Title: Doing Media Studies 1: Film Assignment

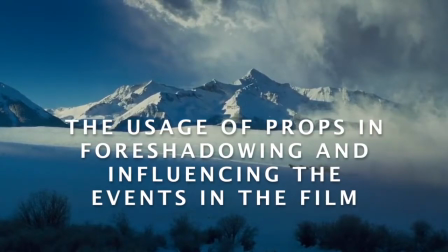In this video I will talk about the use of such mise-en-scene techniques as props. I claim that props help to foreshadow and influence the events in the film.
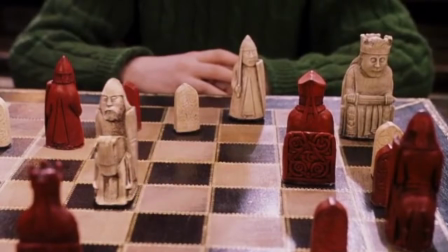The main idea was to analyze such props as board games and show how directors use them in different films to develop the plot.
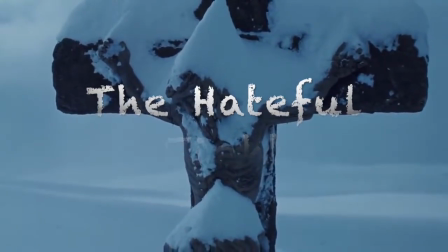The first film is Hateful Eight by Quentin Tarantino. The chessboard in this film creates a parallel between chess pieces and the characters in the film. As in chess, there are two teams in the film. A team of relatively good guys who don't break the law and a team of killers.
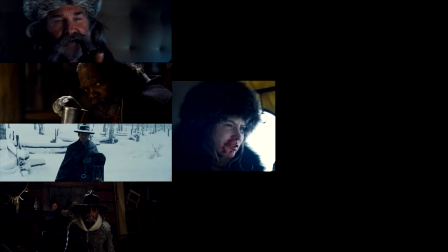These teams try to deceive and outwit each other and play the game not for life but for death.
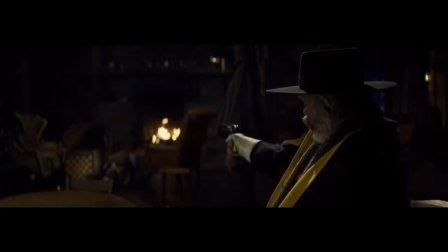When the chess pieces fell to the floor, it became clear that the game would end for everyone present and no one would survive.
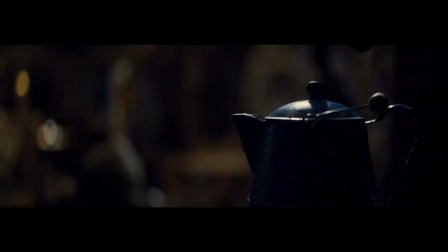So the use of props in the frame conveys growing anxiety, a state of danger of which the heroes have not yet guessed, but the viewer already feels it. And parallel with the fall of the chess, we see someone pouring poison into the kettle, which underscores the idea that no one will survive.
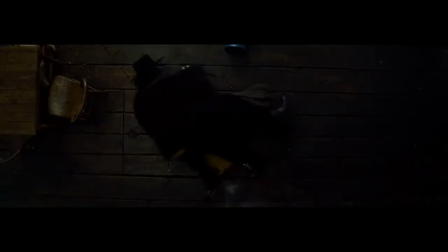Moreover, the presence of pistols in all the characters foreshadows a shootout, which is what we're actually watching at the end of the film.
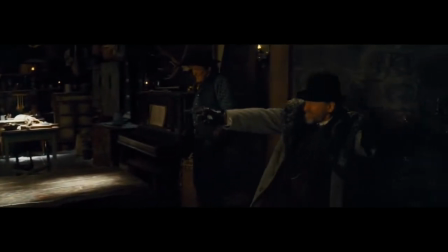After Warren's shot and the fall of the chess, a shootout begins which leads to the death of most of the characters.
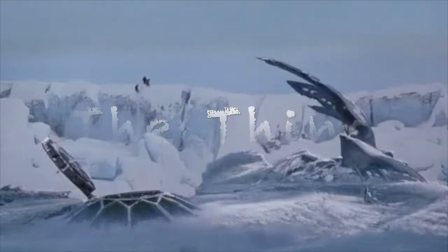The second film is The Thing by Joe Carpenter. The chess game on the computer in the film is something that reflects further events in the film.
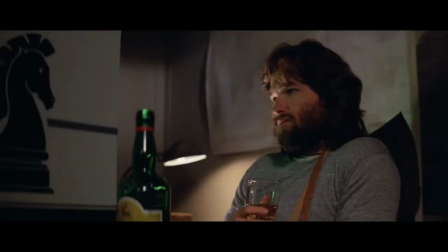When MacReady loses the game, he pours a glass of alcohol into the system block, and the code is a short circuit and subsequent computer fail.
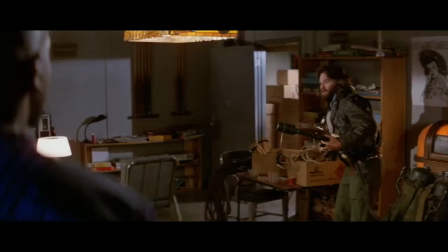The hero's attempt to survive in the film is something like a chess game.
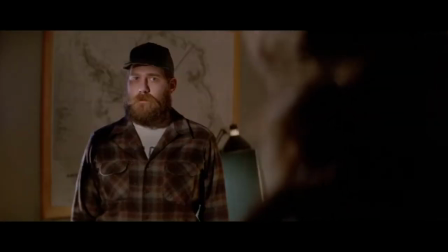People try to figure out the alien and predict his next move, and the alien tries to trick people and kill them one by one.
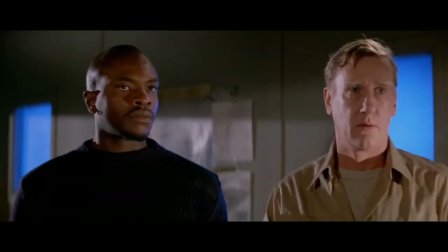As a result, 4 people remain alive and the alien is in a winning position.
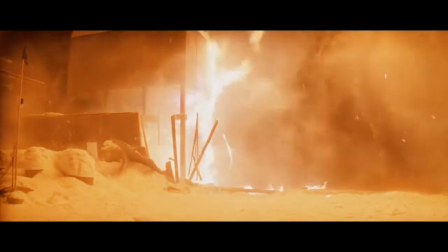However, the game is at stake human civilization, and MacReady decides to blow up the station, not giving the monsters the opportunity to win.
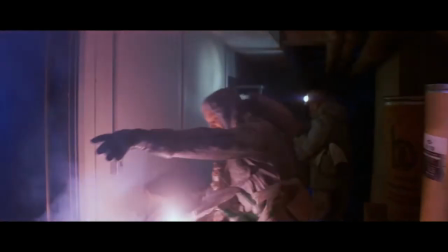He breaks the chess field just like he broke the computer at the beginning of the film.
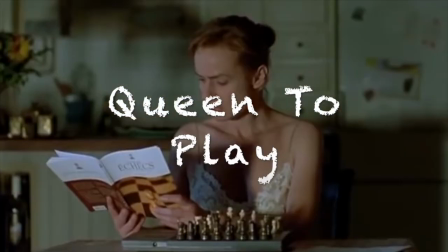Queen to Play by Carolina Bottaro. In this film, such props as chess affect the development of the protagonist's image throughout the film.
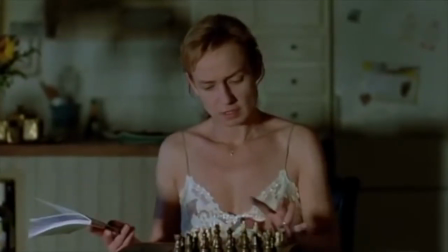From the beginning of the film, we see that chess is associated with a luxury and happy life.
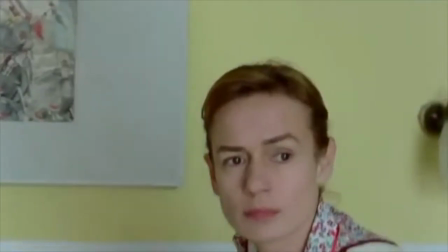The protagonist has seen how a beautiful couple of lovers play chess, and for her chess is now the only way to get closer to this life.
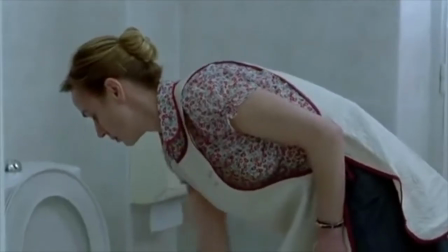In contrast, the director shows how the heroine works as a maid and fixes her hair with hairpins that are opposite to chess.
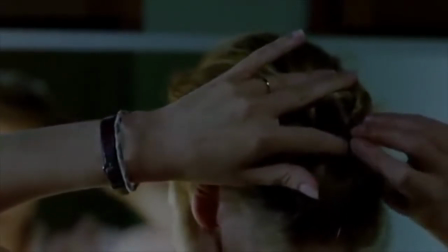They symbolize the fact that she is trapped and hold back her individuality and desires.
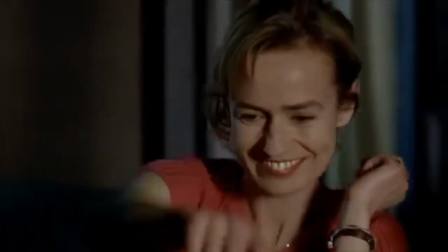However, as the heroine learns to play chess, she begins to associate herself with the queen's figure,
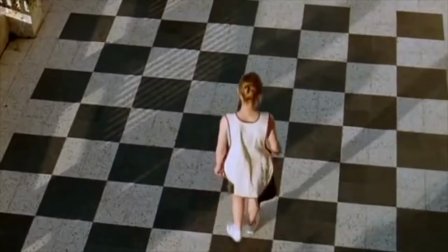and life for her becomes a chess game, where she is not afraid of her desires and her own realization.
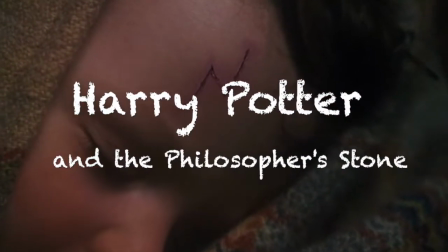Harry Potter and the Philosopher's Stone by Chris Columbus is a fantastic film genre when
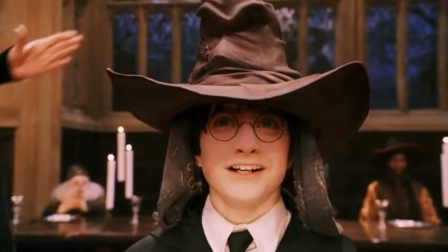the director often uses techniques such as the spiritualization of props to create a fairy tale effect.
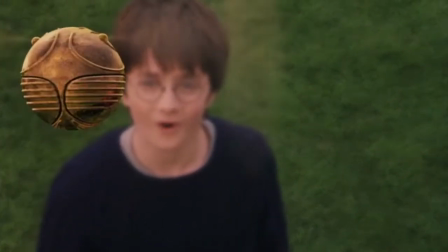Accordingly, props live their own life, can independently perform any action as a living being and influence the course of the events.
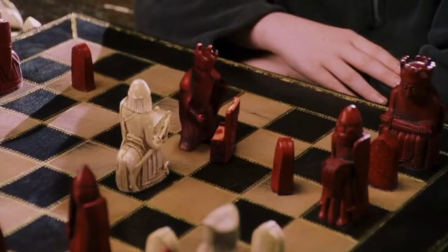Thus, in this film, in Magic Chess, figures come to life and fight with each other.
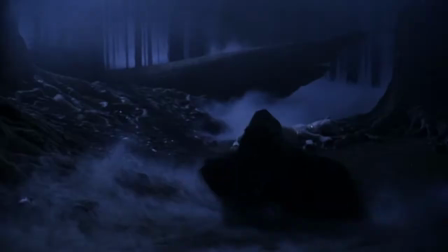In this way, the game prepares the 3 main characters of the film to the fact that the world of magic can be cruel and can hold many dangers.
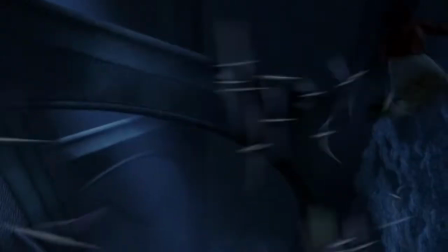In the culmination point of the film, directors show how all the elements of props that the hero learned to use in the story is used to achieve the final result.
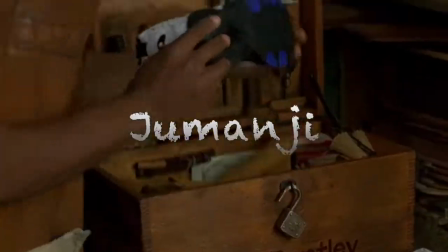Jumanji by Joe Johnson. In this film, props play a particularly important role in the development of the plot,
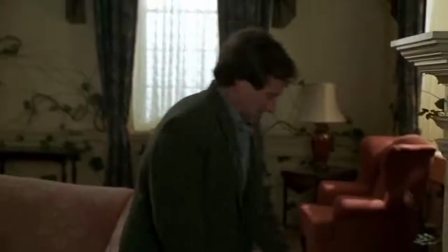as it determines the course of events, creates the intensity of sensation, and keeps the viewer in suspense throughout the picture.
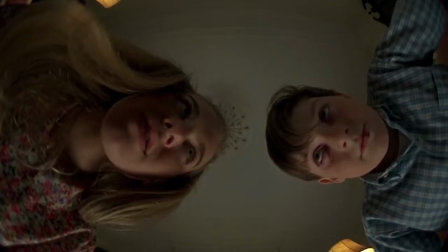The board game Jumanji supports the idea of tension and suspense before subsequent events. There is also a parallel between the main characters in reality and the figures on the board.
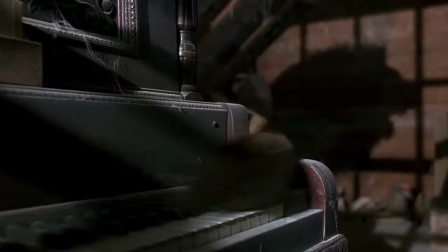Thus, each move of the figure on the board corresponds to a specific event with a certain hero in real life.
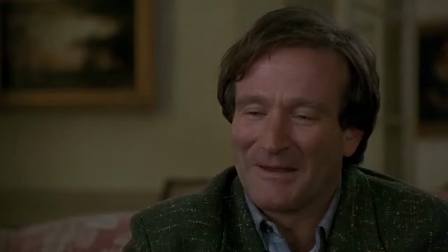The greatest emphasis is placed on dice, which directly predetermine the course of the game,
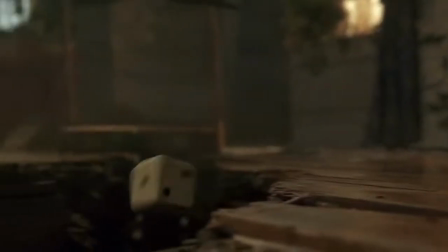especially at the end, when the tension in the film reaches its peak, and the outcome depends on them.